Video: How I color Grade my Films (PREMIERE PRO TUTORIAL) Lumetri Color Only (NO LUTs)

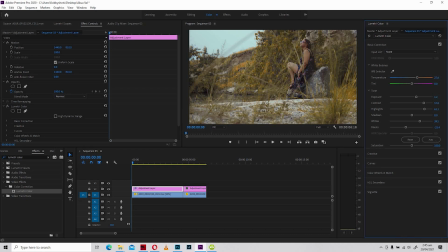So if I look at the shot right now and how far we've pushed the color grade, I think a little bit of magenta wouldn't do bad, so that it can really, you know, give some more contrast and complement the yellowish, you know, tint that we've given the foliage.
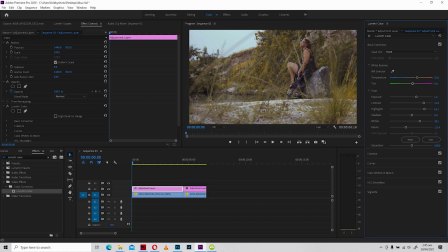And that's simply about that. One more thing that we can also do to make this shot even more interesting is to bring attention to the center area of the shot. So I'm gonna click on vignette, and I'm gonna push the amount to the left so that brings the darks.
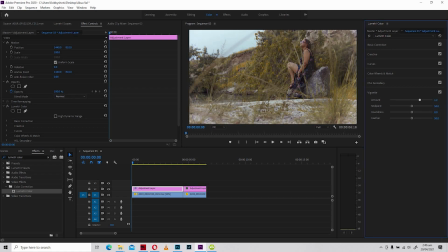If I push it to the other way, it's gonna rather brighten up the edges. But I'm gonna go for a dark edge and change the midpoint and make sure that it doesn't become very conspicuous. All right, then the roundness, make sure it bleeds out and it feathers
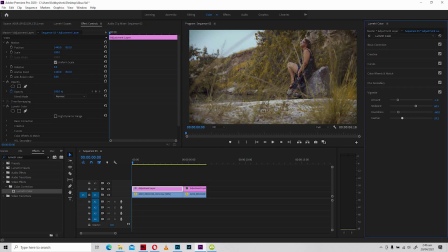out so that it's barely noticed that there's a vignette. All right, and that's just about that. So let's play the video and see how it looks.
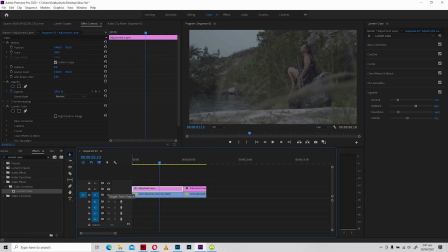Okay, so this is before, and this after, with just one adjustment layer.
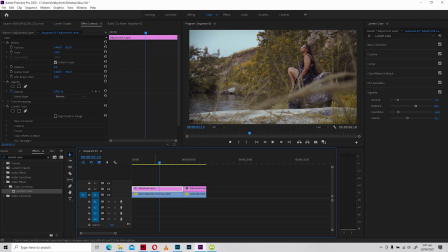You can furthermore place more adjustment layers on top of this particular one that we've worked on, and you can also further increase the width of color grade that you want to give this particular shot, or whatever shot it is that you have your hands on. Moving on to the next clip is the water.
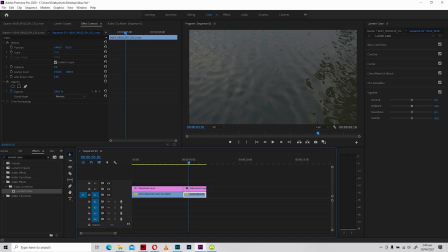All right, so water actually has a lot of blues in it, in its character, right? It gives that feeling of freshness, purity, and all that, and that's exactly what I'm gonna use as a concept to color grade this particular clip.
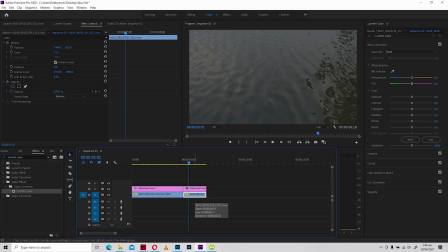So since this clip is all water, I can play around with all my blues and wouldn't have to worry about any skin tone or any other thing that may not really work well with the blue tint and the blue shade I'm gonna give this particular clip. All right, so the first thing I'm gonna do, of course, I'm gonna select my adjustment layer and make sure it's activated.
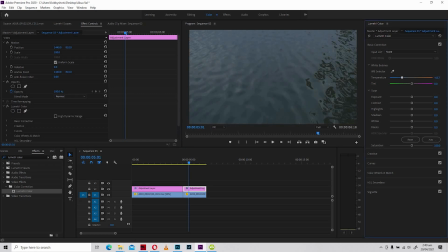Then I'm gonna push my temperature to the left for blue, okay. Then I'm gonna play around with my tone, that's my color correction. All right, I'm gonna open up the shadows for more exposure, right?
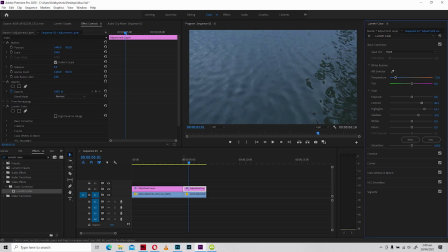But remember that the water isn't still. If I play it back, you realize that it's flowing, all right? So because of that, you have to maintain some shadows in there. I'm gonna push in the black so I can see a defined area over here, okay.
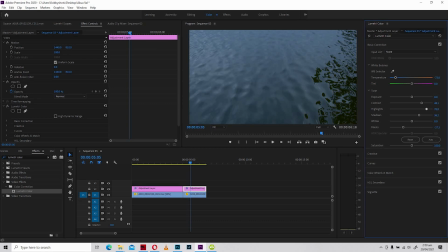All right, so let me increase the highlights. And so far, I think we've been doing something. All right, I like how far we've come, but that's actually not the end. Let us move forward to creative. And equally, I'm gonna push in the vibrance a little bit so that the blue pops out some more.
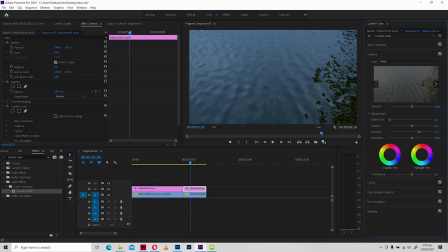And this area is green because there's actually a foliage or a tree right next to the camera, right? So there's nothing as a problem to worry about because it has not been a distraction by the color grade that we are doing so far. So I'm gonna furthermore push some blues using the shadow tint.
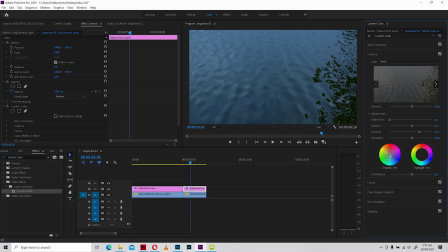And there you realize that the water body is getting more and more bluer, all right? Okay, so I'm gonna push the highlight tint as well downwards to give it a lot of blue. And you're going to understand why I want more blue for this particular clip in no time, all right?
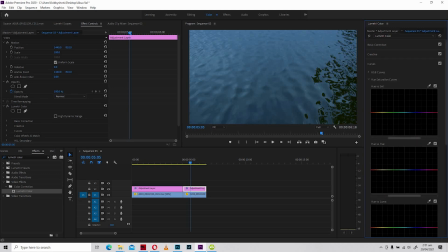And we'll move on to the curves. And I think the blue is a little bit enough. Other than that, I could have, well, we could try it, could have increased the blues and vibrance over here. I think it works, but I don't want to get too extreme.
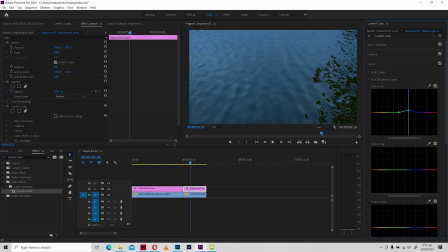So I'm gonna become a little bit subtle, but I'm not gonna leave it untouched, all right? Now I'm gonna move on to the hue versus hue and give it that teal look that I always love to give my blues, all right? So there you see it.